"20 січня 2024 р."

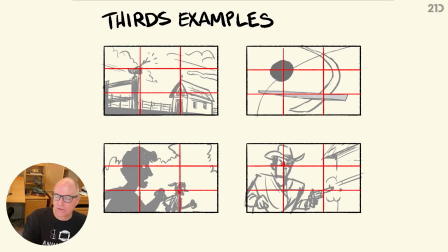So I'm using my thirds to break up my composition. This one is nice because it really showcases, this is supposed to be kind of a rooster in the morning and a church here. And so it's relating to, he's waking up whoever's in this building, this church.
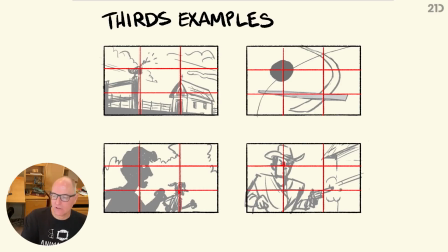And you can see I'm using kind of a low angle here too. We'll talk more about that. It can be used, thirds can be helpful in a very abstract way when we're just talking about shapes and forms. So this is a great example of a balanced composition with could be lines and tones or colors or shapes,
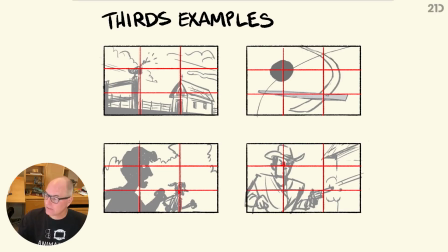but it creates a design. And look at this great tension point here that we have that's hitting right in the thirds crosshairs. Of course, this big dab of a circle shape. Here is like a foreground character running and a background character running.
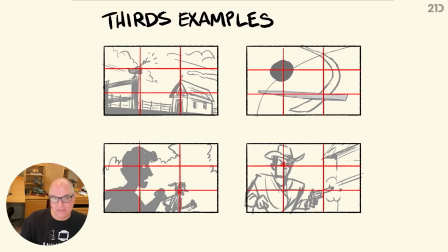We get some nice depth there because of scale. We'll talk more about that. But see how he in the foreground is hitting a nice thirds area, and then this character here too. And then this cowboy, of course, we're really locked into.
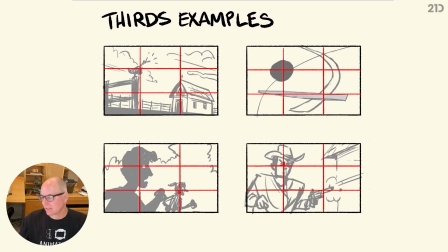We're going to read that face first, and then the other area is going to be he's shooting his gun, so that's in a nice thirds area also. That's all by design. We do those things intentionally.
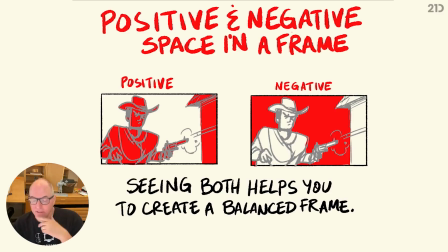Another great element that we work with when we're talking about designing our composition is positive and negative space. Oftentimes we concentrate on the positive and we don't think about the negative, but really you should think about your composition within that rectangle or whatever that frame is
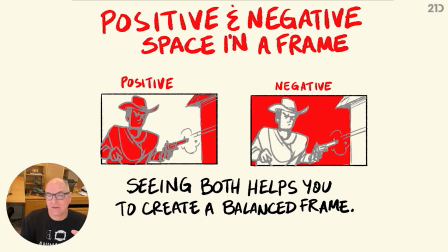existing together as positive and negative, and that they weight each other well. This is a great example, I think, of how the cowboy and the little piece of this barn or whatever really helps to weight the frame with the positive.
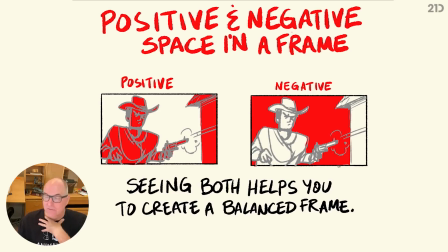But then look at what happens when we shade in the negative. Oftentimes the negative is air, sky, whatever doesn't have a certain detail to it and is maybe just a gradient or a flat color or something like that is the negative space.
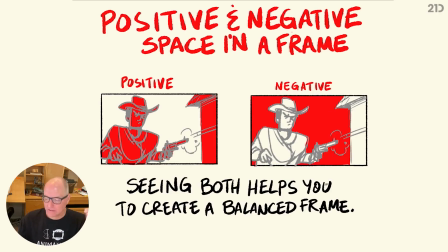But see how that weights pretty well too within the frame. So you want to see both and help to create a balanced frame with both.
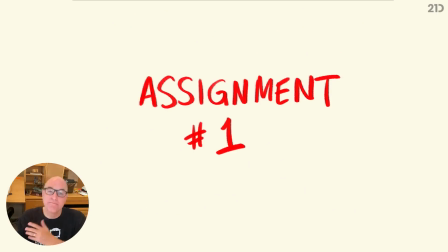All right, guys, this brings us to assignment number 1. So we've talked about composition within a frame. Let's keep to that rectangle frame when we talk about this assignment here.
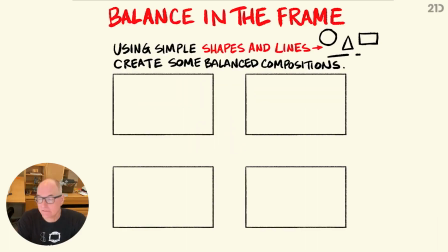And what I'd like for you guys to do is draw out rectangle shapes on a piece of paper or within Photoshop or Procreate or whatever you want to use, and just utilizing a circle, a rectangle, a triangle, and maybe a couple lines,
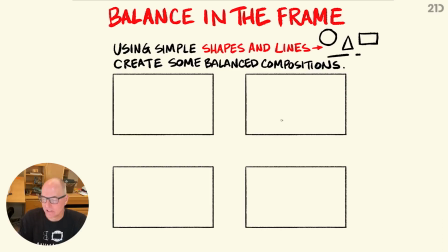create different variations within a frame of a design. So, and remember, you can use scale, so they're not all the same size. You could do a small circle or big circle or a long line or even a curved line.
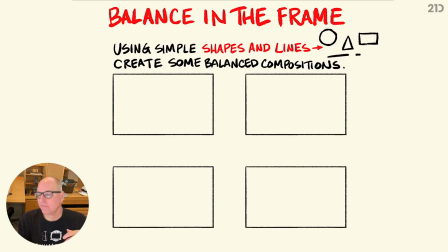Just use lines and shapes to create 4 different balanced compositions right now. I'm going to pause for a minute so you can do the assignment, and then I'll take a stab at it myself.
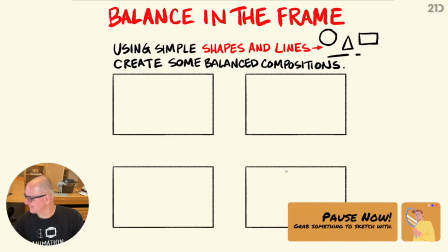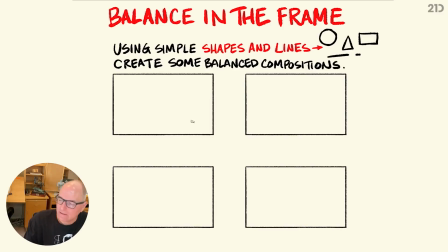Okay, we're back, and let me see. So I'm going to just start to break up the frame a little bit. I'm going to do kind of a rectangle, but I'm also we're going to talk more about leading lines within a composition in a minute.
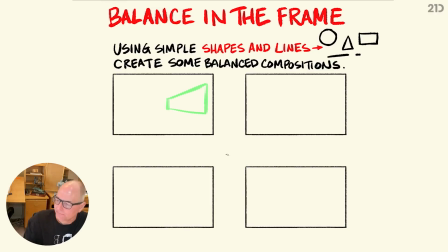Let me make sure my opacity is good. Okay. So I'm going to lead with a couple shapes like this. I'm going to lead our eye into
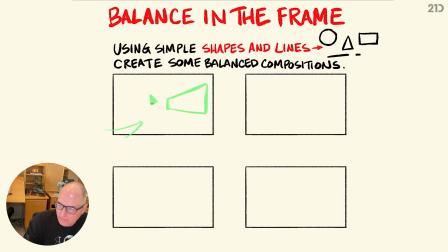the frame, and I'll do a real positive shape here of a rectangle.